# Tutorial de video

Só sua mãe acha bonito os vídeos que você faz? Eles dão sono?
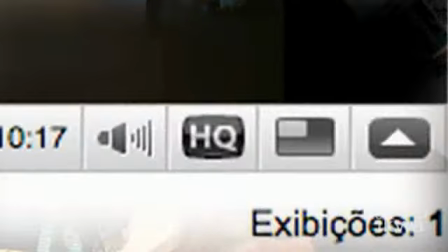[0:10]
E quase ninguém assiste? Então, aprenda a fazer vídeo com o Iqua. Uma das coisas mais importantes é saber usar o enquadramento certo para cada tipo de situação.
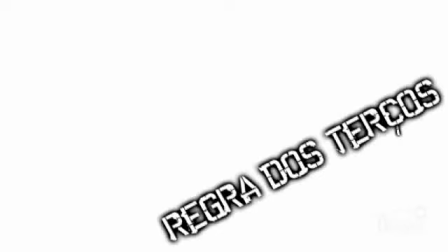[0:24]
Uma regrinha básica é a regra dos terços. Imagine um jogo da velha no visor da câmera.
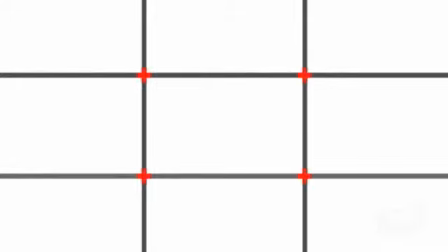[0:30]
Os pontos onde as linhas se cruzam são os pontos interessantes para posicionar os elementos que deseja destacar na tela.
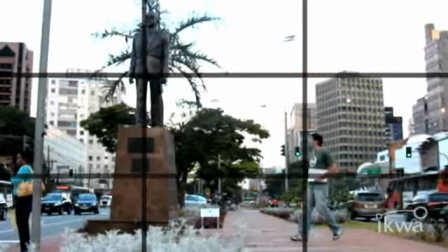[0:37]
Essa regra se aplica tanto num plano geral,
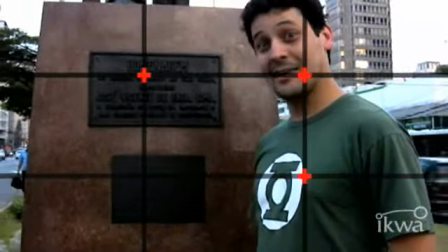[0:42]
como num plano médio, ou mesmo num plano detalhe. Outra coisa legal de se fazer são movimentos de câmera. Existem vários que podem deixar o seu vídeo muito mais interessante, de preferência com a ajuda de um tripé.
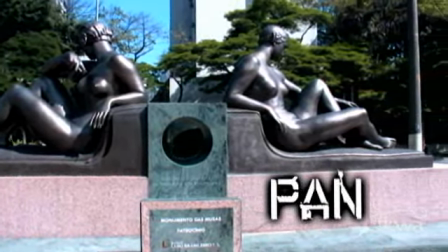[0:58]
Por exemplo, a panorâmica, ou simplesmente pan, onde a câmera move-se lateralmente sem se deslocar do seu eixo.
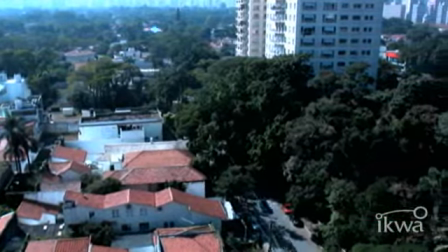[1:06]
Você pode usar a pan se o objetivo é apresentar um ambiente, ou, por exemplo, acompanhar um skatista.
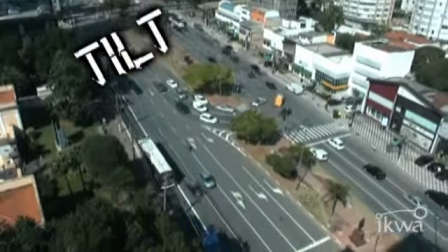[1:16]
Já a tilt segue o mesmo princípio, só que aplicado na vertical.
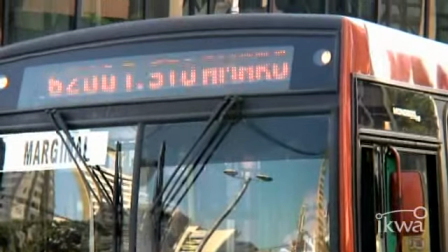[1:21]
Nesse caso, o objetivo pode ser mostrar em detalhes algum equipamento,
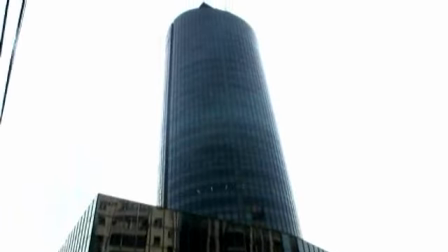[1:27]
fachada de prédios ou objetos altos. E é claro que não podia faltar os dois movimentos que todo mundo já fez, que é o zoom in e o zoom out, que é muito útil quando se quer evidenciar algo em quadro. Ué, alguém apagou a luz? Quando estamos falando de imagem, estamos falando de reflexão de luz. Esse é outro item muito importante quando vamos gravar um vídeo. Bem melhor.
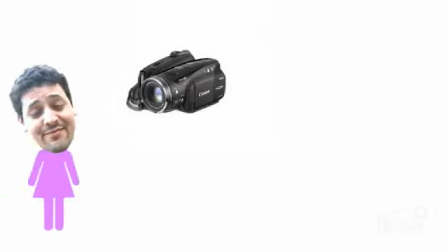[1:57]
Toda vez que iniciar uma gravação, use a fonte principal de luz a seu favor.
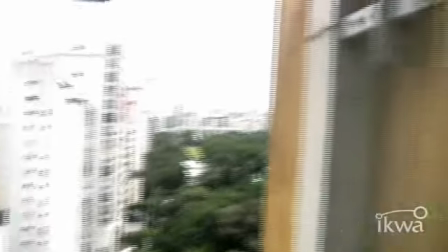[2:01]
Por exemplo, em uma gravação interna durante o dia, geralmente a maior fonte de luz vem da janela.
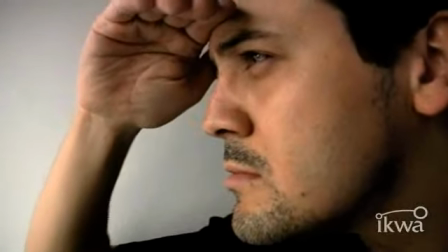[2:07]
Então, procure posicionar seu ator ou objeto oposto a ela. A mesma regra vale para a gravação externa.
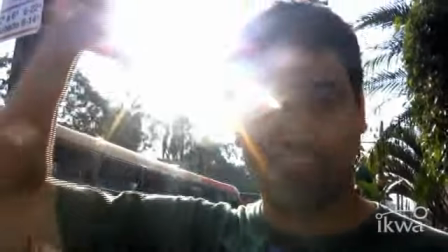[2:15]
Evite sempre que puder gravar contra a luz. Isso fará com que a câmera se ajuste de acordo com a luz de maior intensidade.
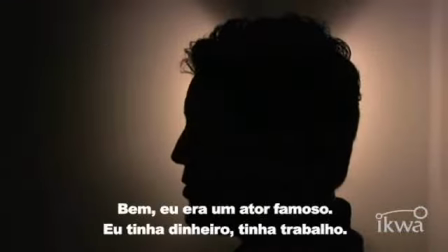[2:22]
Mágica! O seu ator vai desaparecer.
Bem, eu era um ator famoso, eu tinha dinheiro, tinha trabalho.
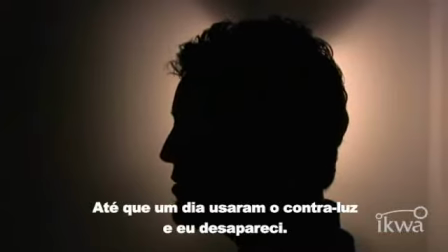[2:31] Até que um dia usaram contra a luz e eu desapareci. Desde então, a minha vida tem sido uma escuridão. Nem minha mulher me acha mais à noite.
Imagem ruim, a gente até atura. Mas áudio ruim, ninguém aguenta. Então, quando você for gravar o seu vídeo, pense muito bem como e onde esse som será gravado.
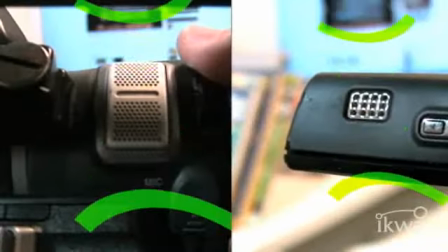[2:54]
O microfone da própria câmera ou celular capta o áudio geral, ambiente, vindo de todas as direções.
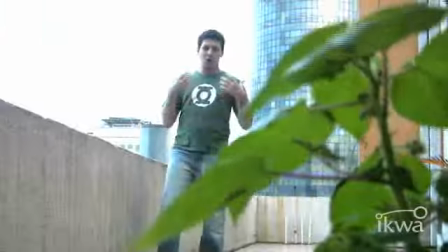[3:03]
Por isso, evite lugares barulhentos ou com muito vento.
Como vocês podem observar, a câmera não pega o áudio.
Uma boa dica, caso sua câmera tenha uma entrada de áudio, é usar um microfone externo.
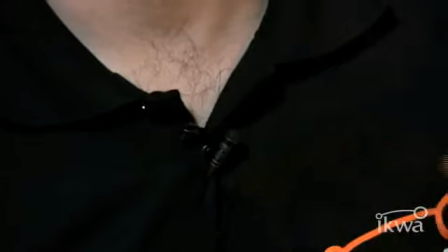[3:14]
O microfone de mão ou de lapela são microfones direcionais. Eles captam o áudio para onde quer que sejam apontados.
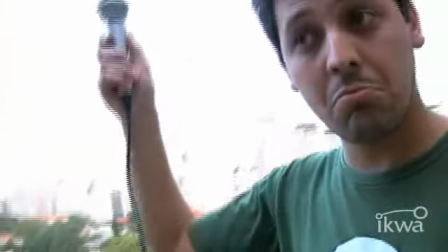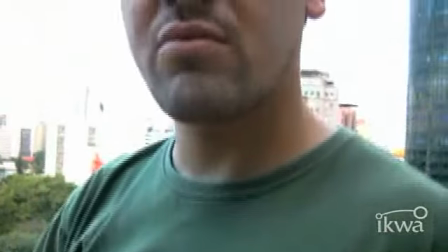Um microfone de mão é uma boa dica para, por exemplo, fazer uma entrevista. E outro item indispensável para boa qualidade de áudio é monitorá-lo com um fone de ouvido.
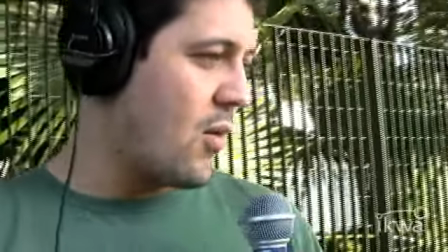[3:44] Você acha que dá para fazer um vídeo legal com aquele equipamento que tem na sua casa, aquele caseiro mesmo?
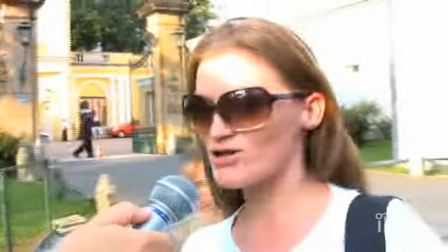[3:51] Eu acho que dá. Pode ser. Eu acho que sim, porque eu tenho um celular que dá para fazer vídeo.
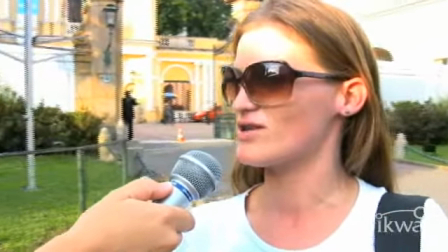[3:56] Já gravei, fiz gravações de alguns eventos que eu vou fazer, que eu trabalho, e ficou bem legal.
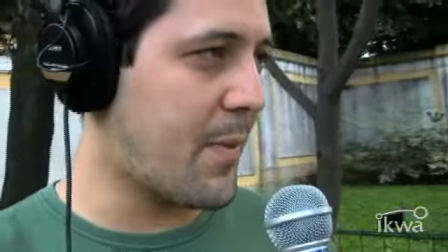[4:02] Você acha que dá para fazer um vídeo legal com o equipamento que você tem na sua casa? Ah, lógico que não, né, mano?
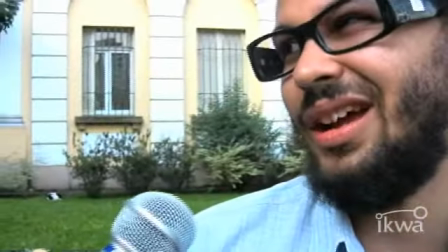[4:08] Tá tirando?